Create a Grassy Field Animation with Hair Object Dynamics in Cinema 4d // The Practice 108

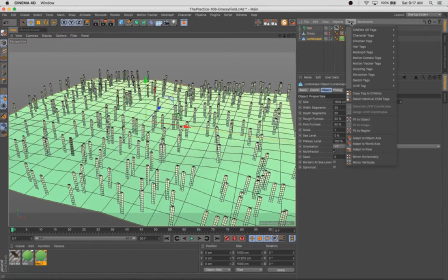And that little rigid tab will allow these hairs to stand up straight a little bit more like real hairs would.
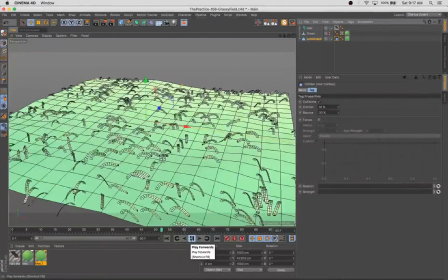And I'm adding a hair collider to the floor object here, so that way the grass, when it flops over, doesn't go straight through it. And then you can see how they behave with rigidity turned on.
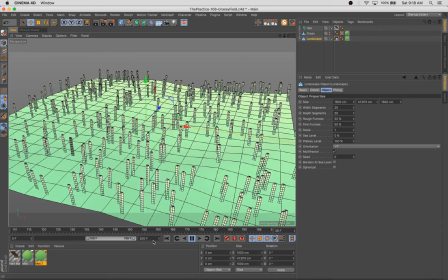So I'm going to turn up my frame count so we have a little bit more room to animate across.
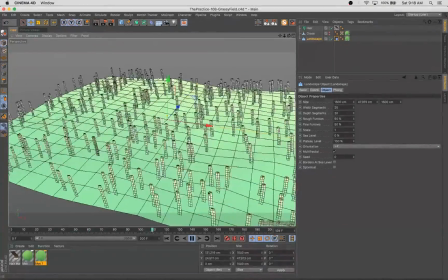And then you can see movement automatically happens when you move the object the hairs are connected to.
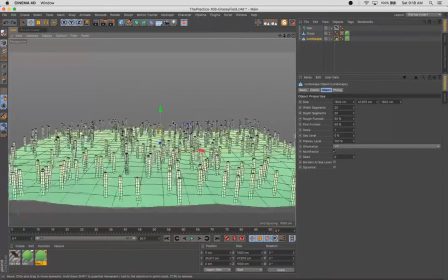So there's a lot of potential for keyframeless animation techniques using that, but we're not.
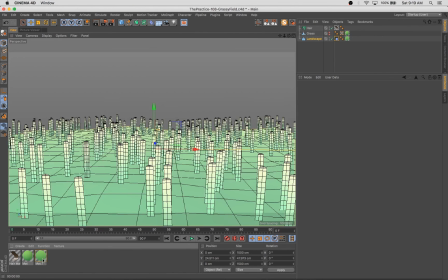We're going to use what's also really cool is most of the effectors in the simulate dropdown will work on this hair as well.
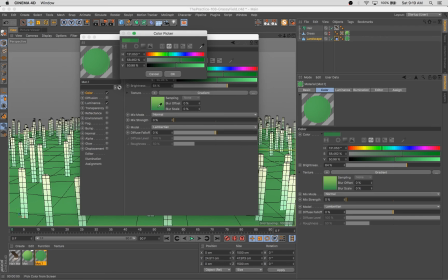So what we're going to do is We're going to set up a little bit of wind in this scene to gently blow across this grass,
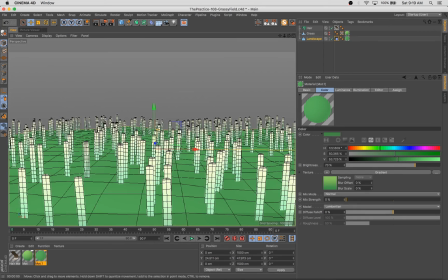and we're going to have this kind of grassy hillside scene with really easily animated grass sort of flowing in the breeze there. So you see we added a wind object.
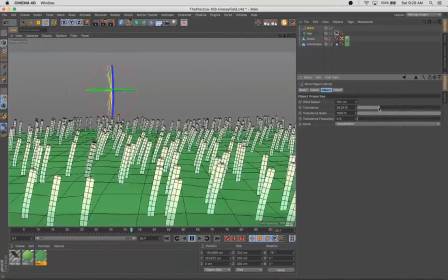I had to turn the wind speed way up to really affect these things nicely.
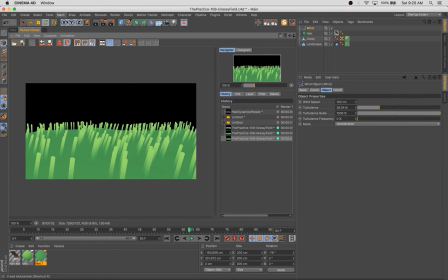But boom, in a matter of minutes, we've set up this blowing grass animation that has a really convincing,
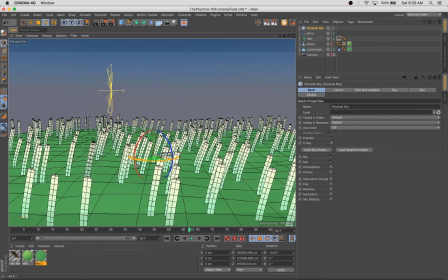really nice look and has a lot of options for us to play with as well. So I also turned up the turbidity or the turbulence in the wind object so that we get more sort of left and right, up and down movement.
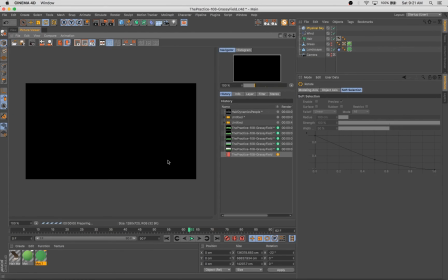It creates more variation, basically, in the movement that's applied to these hairs,
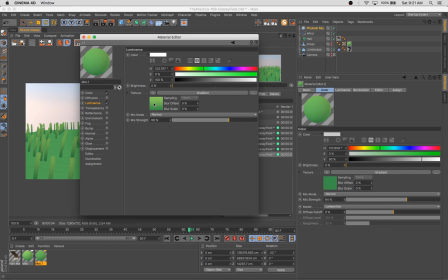which helps a lot. Super uniform look doesn't really, doesn't look very realistic.
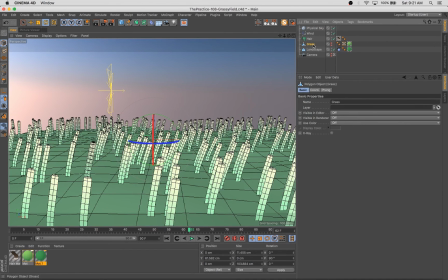I'm going for sort of a low contrast look here. I want the blades of grass to blend with the floor plane below them a little bit.
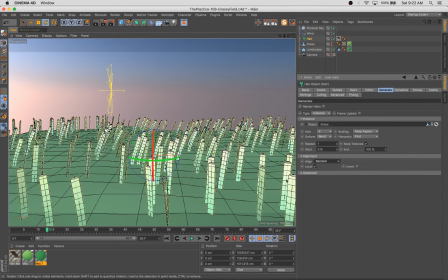So I've got the beginning of the gradient sort of matching
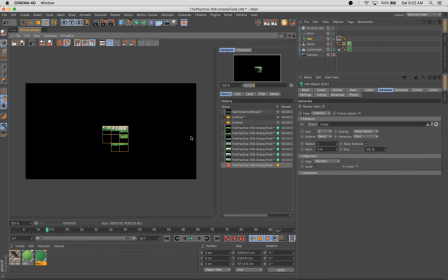the ground plane, and the top of the gradient sort of being the brightest bit.
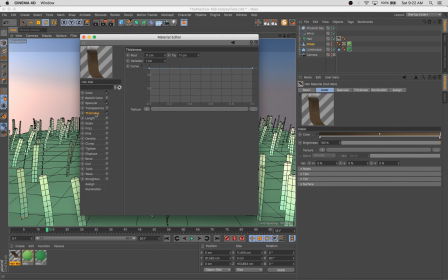Also added some randomness to the direction that the hairs were facing in.
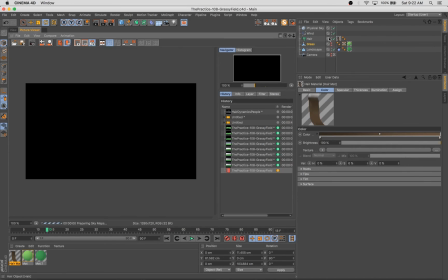So they have a little bit of rotation. And I decided to make the tips of the grass a little bit thinner, which you can adjust using the
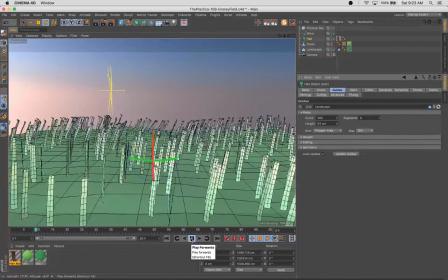sort of that slider, that histogram thing inside the hair material.
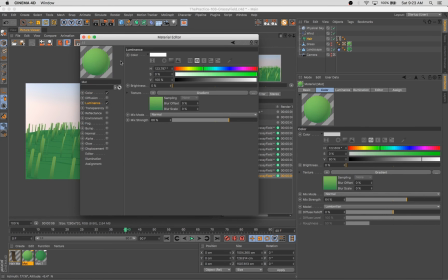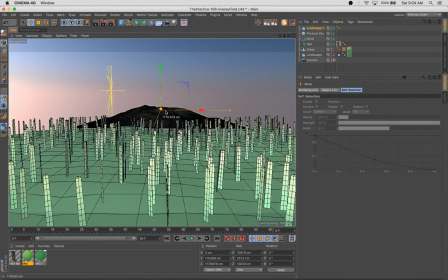And that's pretty much it. We've got our dynamics set up, and now I'm going to spend the rest of the video really just creating this scene. So we've got our animation in the foreground, kind of how we want it.
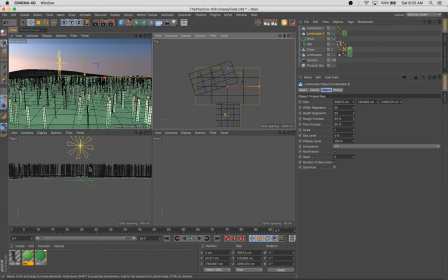And so what I'm going to do is add these sort of background elements to create a little like horizon line,
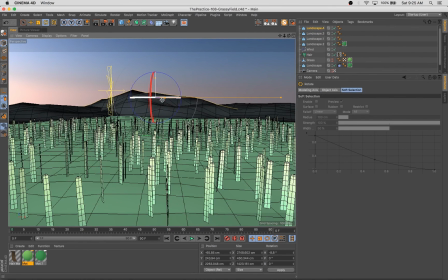use some landscapes in the distance to create sort of a distant mountain scene, which we're going to texture rather simply. You can see I also added a physical sky object, which allows us to get really great looking outdoor lighting.
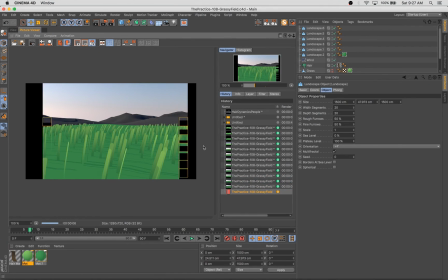I'm going to adjust our camera angle a little bit here and just tweak some details and get our scene just the way we like it.
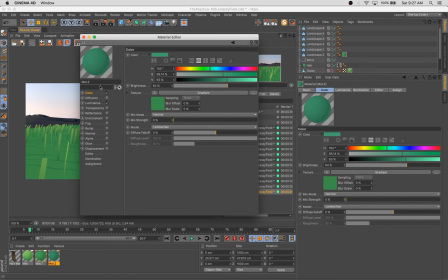You can see the shadows are pretty light here. I didn't want a super high contrast shadow.
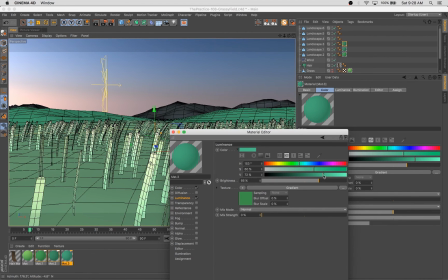And I'm mixing in a little bit of blue into the green color that I used for the ground, and I'm going to apply that to the mountains.
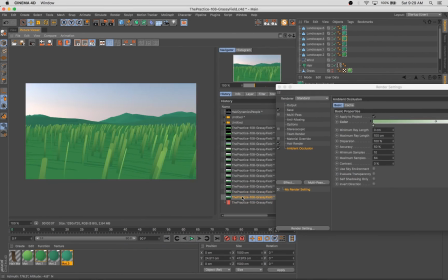The reason I'm doing that is you've probably heard me talk about this on the show before, but atmospheric perspective really adds a lot of depth to a piece.
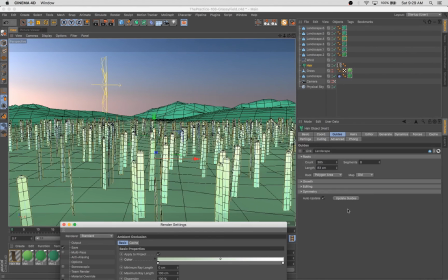And basically, the basics of
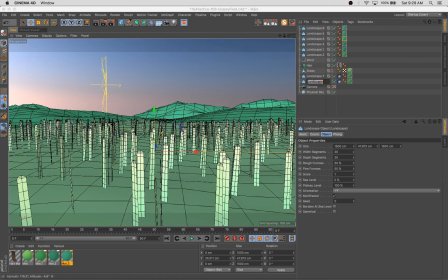atmospheric perspective is that as objects get further away, they appear more blue,
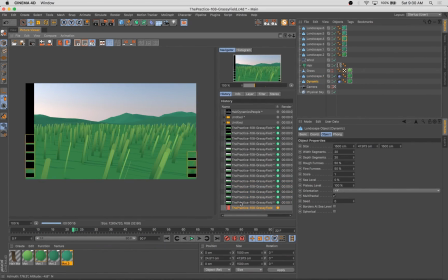because in the visible light spectrum,
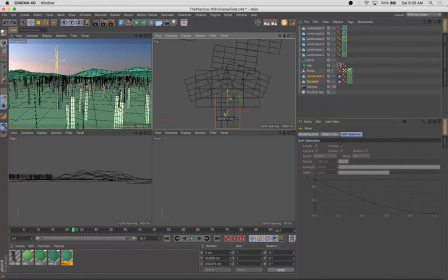the low wavelength stuff on the blue and indigo side of the spectrum actually travel much further than the stuff on the red side of the spectrum.
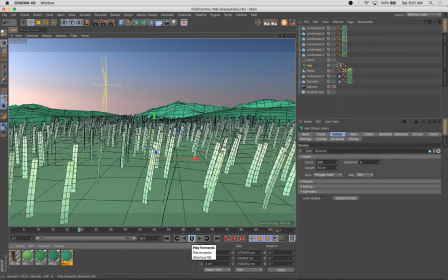So the warmer colors will actually drop out of our visual field sooner.
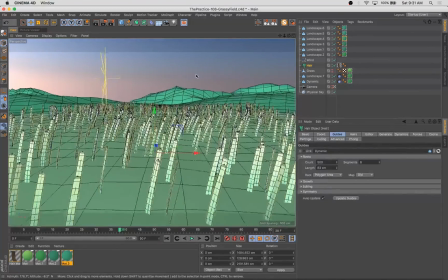So that's why mountains always appear sort of bluish or purplish, is because if they're really in the distance,
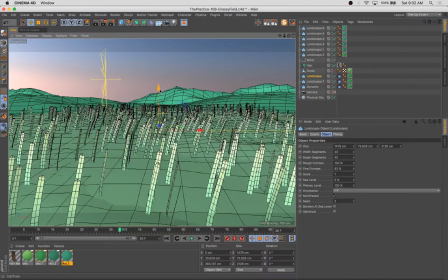then the only light that's bouncing off of them that reaches our eyes is the blue wavelength stuff. So knowing that, you can make objects seem more far away by adding a little bit of blue to their color, turning down the warmth a bit on them.
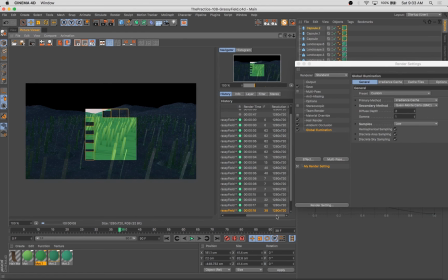We're adding a few additional details in the foreground here. I felt that the scene was a little bit too plain.
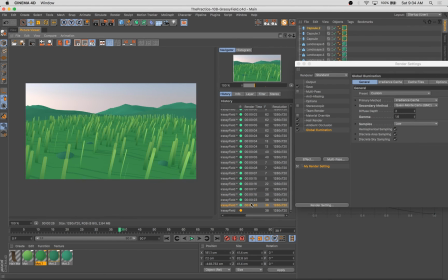And actually, as I developed, I was going to leave it at just this simple grassy field animation. I decided to add a little critter to the foreground here.
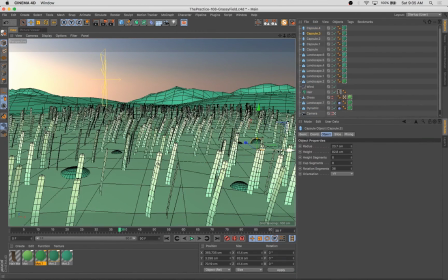So I think we start modeling that guy pretty soon and do a really basic little animation of this furry critter kind of poking his head up out of the grass.
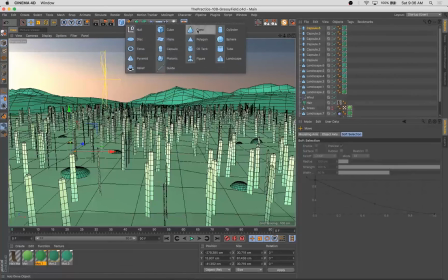But you can see already that the motion on these blades of grass is really quick and easy to achieve, but quite nice. Quite believable.
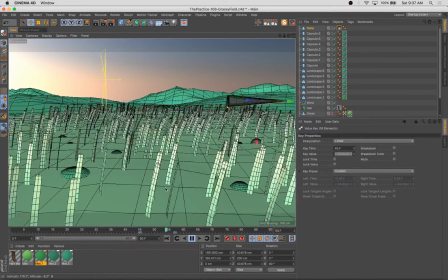Another thing you can do is if you add, this is sort of a little test, I wound up not using this in the final piece, but taking a bit of geometry here and adding a hair object collider to it, sorry, a hair collider object tag to it.
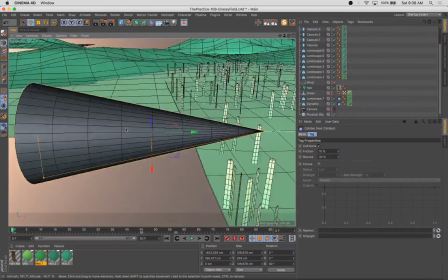And so the cool thing now is then if you animate this cone or
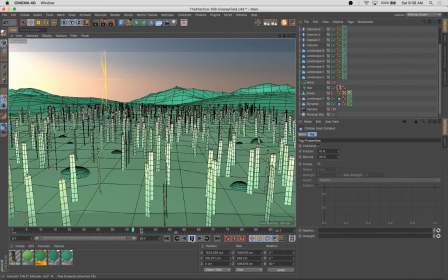any other object with a collider attached to it across these blades of grass, it's actually going to affect them. You can see how they're sort of jiggling as this cone goes zipping by. That's another really fun, simple way to get some
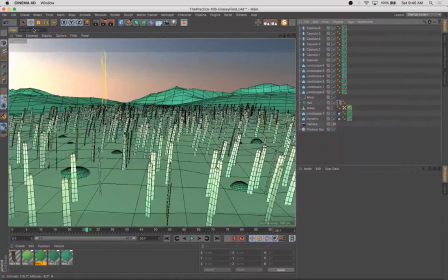kind of natural, believable movement in whatever you're cloning across using these hair objects.
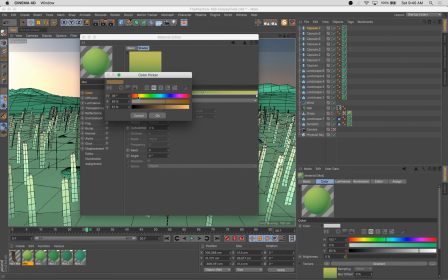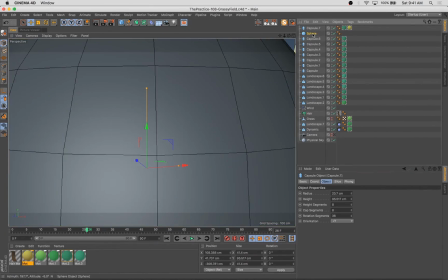So we're adding a little brown gradient to this simple shape here,
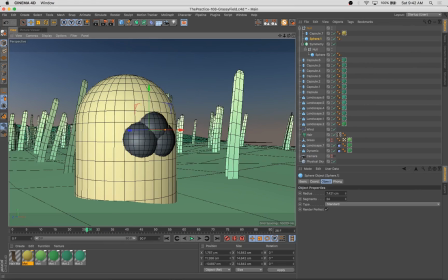using a symmetry object to create some facial features. A cute little rabbity kind of guy.
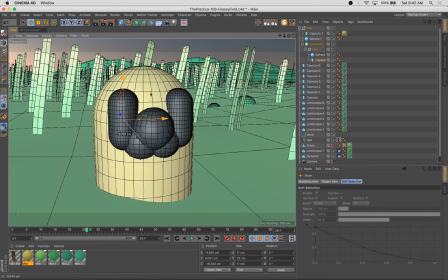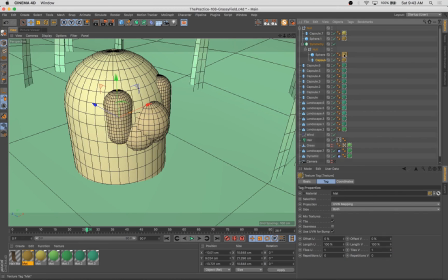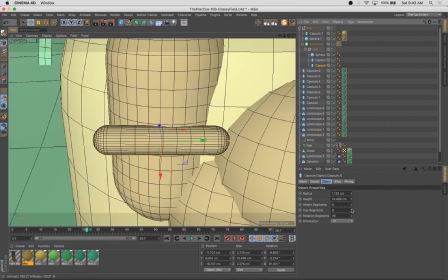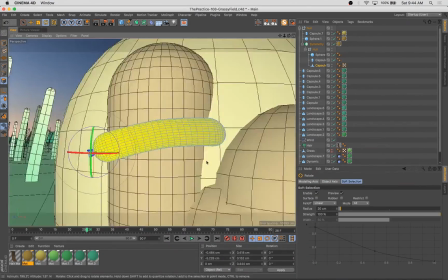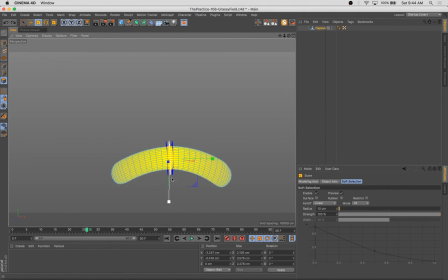I probably could have done these little eye shapes with a sweep, but I decided to just use soft selection.
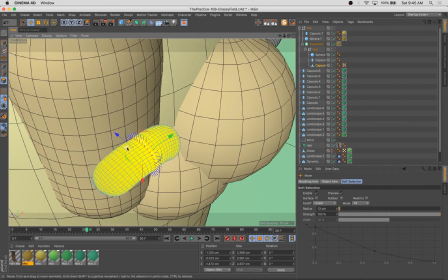It worked in a pinch. Not perfect or ideal, maybe, but that's all right.
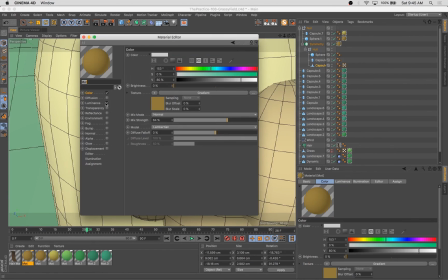One way to skin a cat.
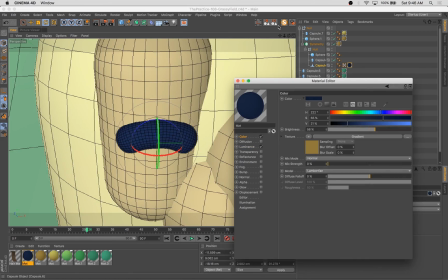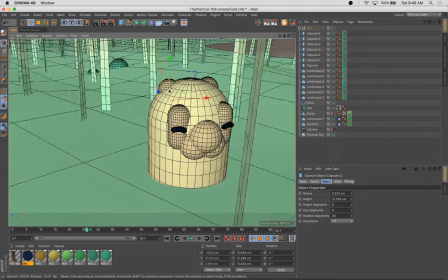So now we've got our little critter in there, adding a bit of personality to the animation.
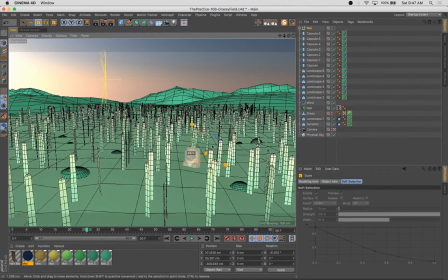And I decided, since everything else in the scene around him was moving, that it wouldn't be a terrible idea to add a little bit of very simple motion to him as well.
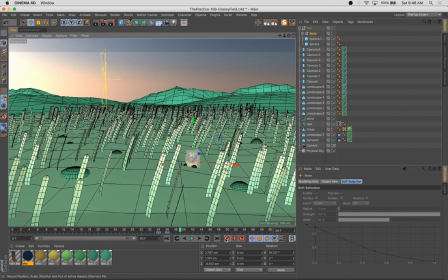I thought it would be fun to make him sort of like a nervous critter looking around for predators.
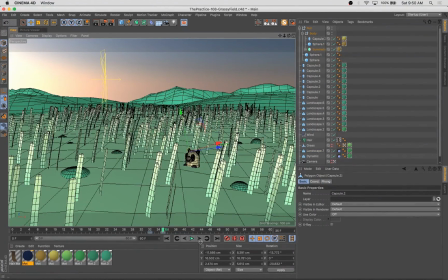Maybe he's poking his head up and kind of concerned and looking around. And I actually have his facial features and ears kind of jump and perk up.
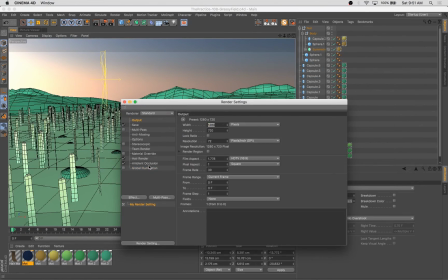So he does a quick look left and a quick look right. His ears perk up and his facial features sort of jump.
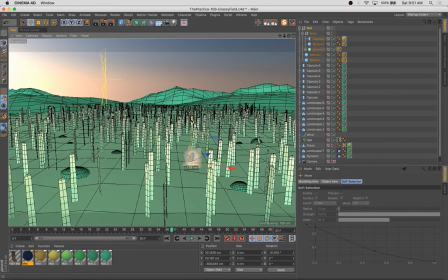And then he loops back into position.